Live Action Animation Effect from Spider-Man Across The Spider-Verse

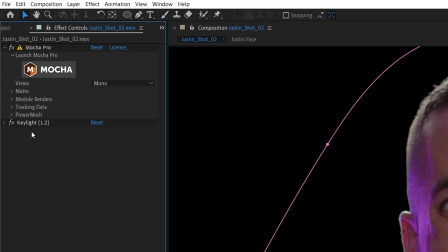Once we're done, we can close the layer window, copy and delete this paint effect, and create a new white solid layer, and paste the paint effect to it.
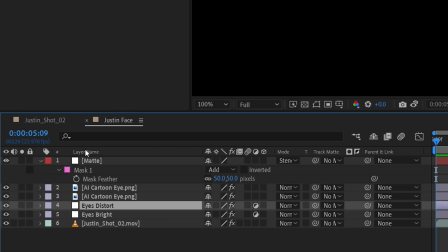Because of the big eyes effect from before, we also need to copy and paste the distortion adjustment layer above the solid layer,
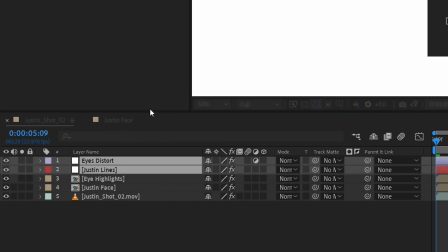then pre-comp these together as Justin's lines.
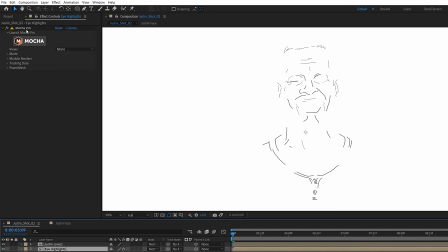The one that's almost like an odd bark at him.
Now we can copy and paste the same mocha warp effect to it so that the lines track with him.
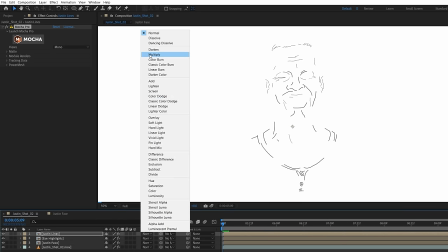Set the blending mode to multiply and we'll lower the opacity slightly.
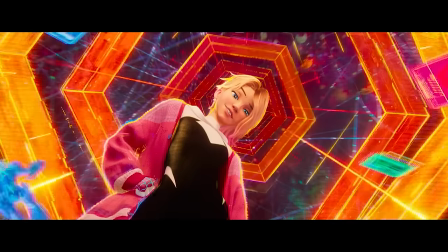Occasionally in the movies, they would have outlines around the character, somewhat separating them from the background or acting as a rim light.
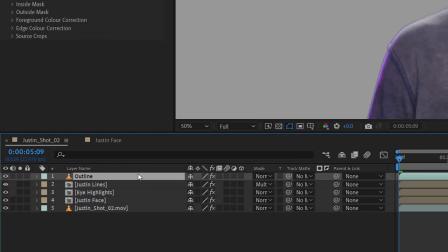To do this, we're going to duplicate our footage layer and move to the top of the comp, delete the mocha effect and add a tint, setting the color to black.
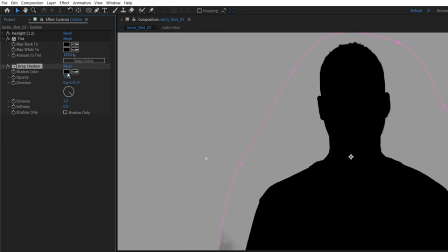Use a drop shadow effect set to white, changing some of the settings to create an outline, and we'll duplicate this and change the settings again to add a fainter version in the opposite angle.
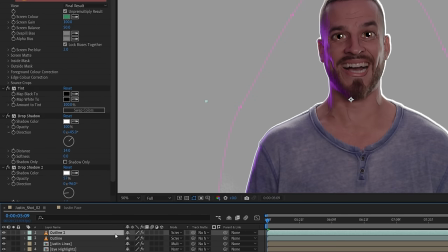Set this layer to screen, and for an additional outline, we'll duplicate it, scale it up, change position slightly, and alter the shadow settings again.
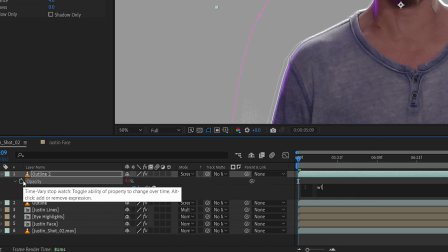We'll lower the layer opacity as well as use a wiggle expression to have it randomly fade throughout the shots.
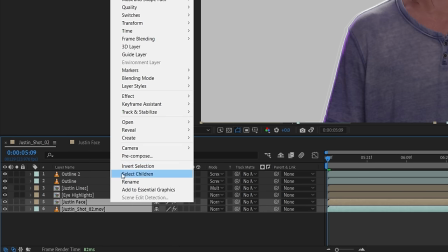Select both the Justin footage layer and the face comp and pre-compose these together as Justin.
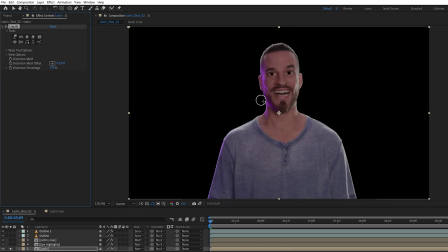To make him look more animated, we'll first use a liquify effect and alter some of his proportions.
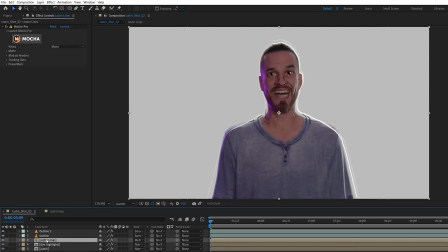Just make sure to copy and paste this onto the other layers.
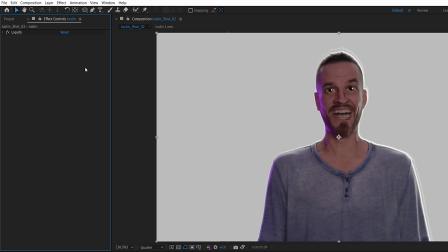You And if the actor is moving a lot, this effect will need to be keyframed or tracked. could have a yabba dabba do time. Next, we'll use a cartoon effect, playing around with the setting until we're happy. Most of the different tests we tried needed different values, so there is no exact setting for this look. Just do it by eye.
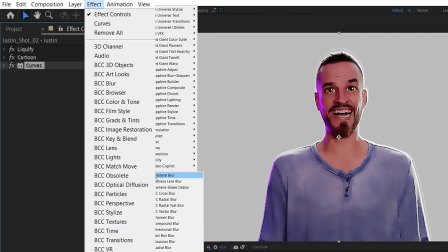We'll use a curves effect to add brightness and contrast, a vector blur set to perpendicular with a low amount to soften the cartoon edges slightly,
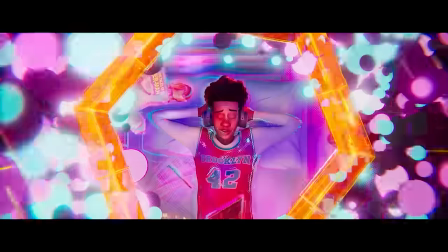and use a drop shadow effect to get a similar outer edge look to these references we were using,
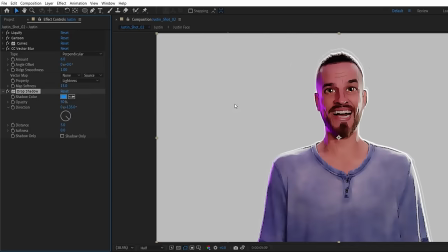choosing a vibrant color and changing the distance and direction.
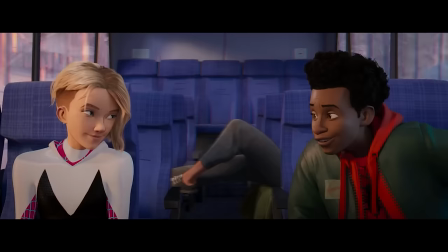Some areas of Justin's eyebrows get lost with these effects on, but the Spider-Verse character designs do have sharp and solid eyebrows.
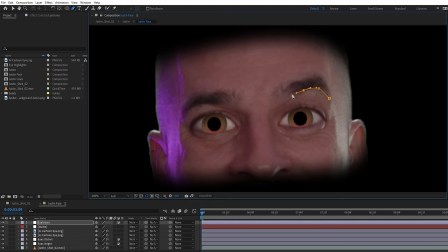So you could fix this by jumping back into the face comp and using an adjustment layer with masked eyebrow shapes and a curves effect to darken this area,
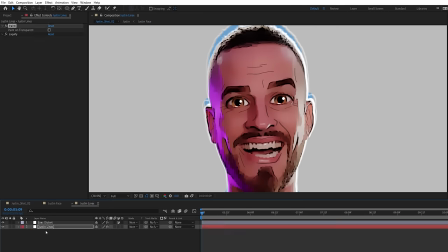giving the cartoon effect more information to work with. Or you could copy these masks and make a dark solid in the painted lines comp instead to get more solid eyebrows.
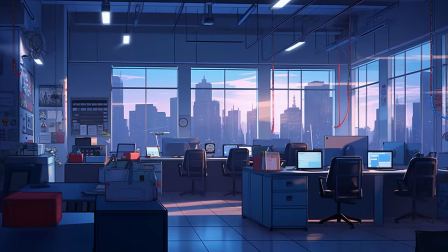For the background, we again use Midjourney, generating iterations of an office room in an animated background style,
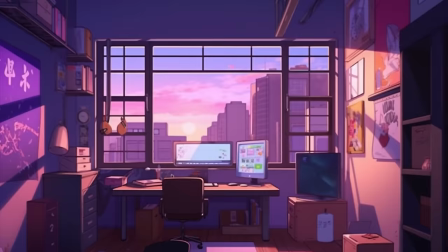giving us a lot of great results, but we finally settled on this one for Justin's shot and this for Josh's.
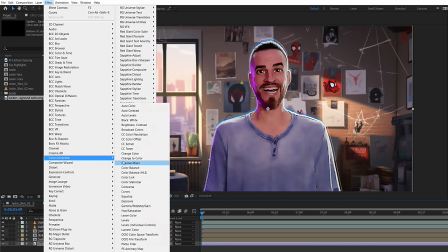Dropping the image to the bottom of our comp, we'll scale it to fill the frame and use a hue and saturation effect to shift the hue and boost the saturation.
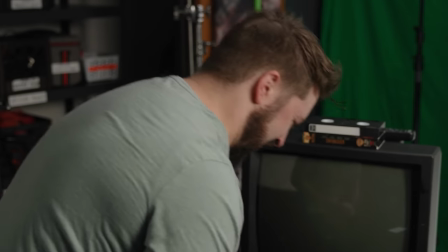You're doing coke off the VCR? It's nostalgic!
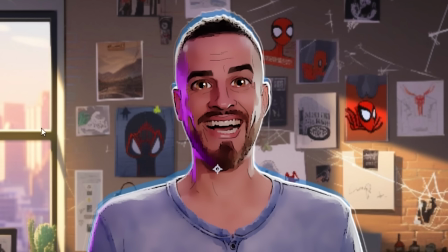To match the pinkish purple light we have on the side of Justin, we're gonna create a new adjustment layer and mask this area around the window,
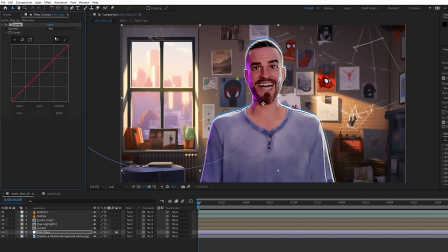increasing the feather and adding a curves effect to push it closer toward the pinkish color. On Justin's comp layer,
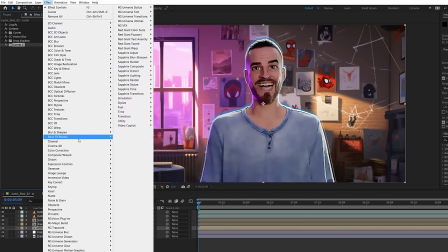we're gonna use a new curves effect to closer match our background and a hue and saturation to add more color and shift the magenta light to a pinker hue.
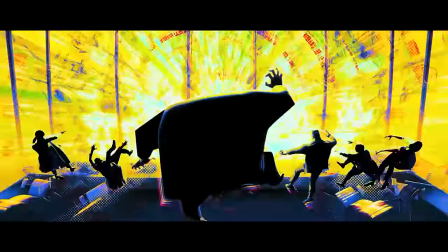Into the Spider-Verse cleverly opted to lean into a drawn comic book look by often having these
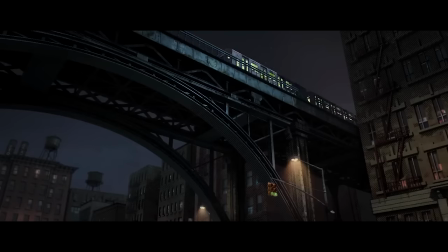halftone style dots appear in the highlights and diagonal lines in the shadows to resemble hand-drawn shading.
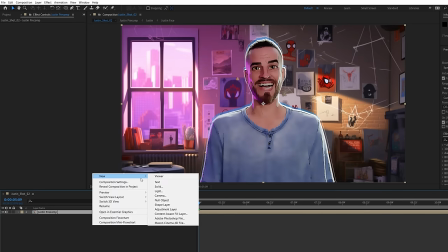To do this, first pre-comp all of these layers together, create a new white solid for our dots, and apply the CC ball action effect.
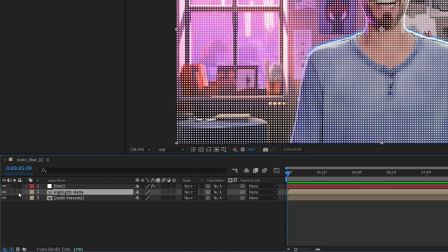Then lower the size and increase the spacing. Duplicate the pre-comp for our highlights mat and apply a tint effect to make it black and white, a curves to crush the shadows,
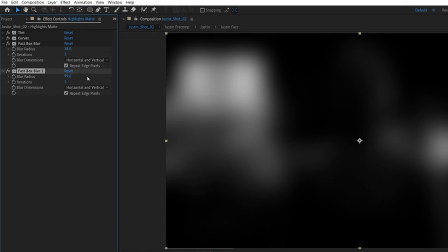a fast box blur with an increased amount, and another with a high blur amount but lower the effect opacity to mix between the two blur effects. Lastly, another curves to really boost the brightness.
They're still chewing.
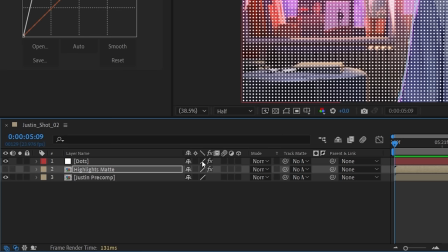Set the dots to use the highlights mat as a luma mat,
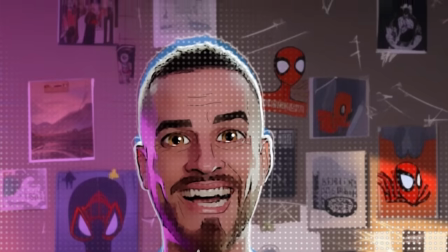meaning they only appear in the brightest areas of our shot, and set the blending mode to soft light, making it more subtle.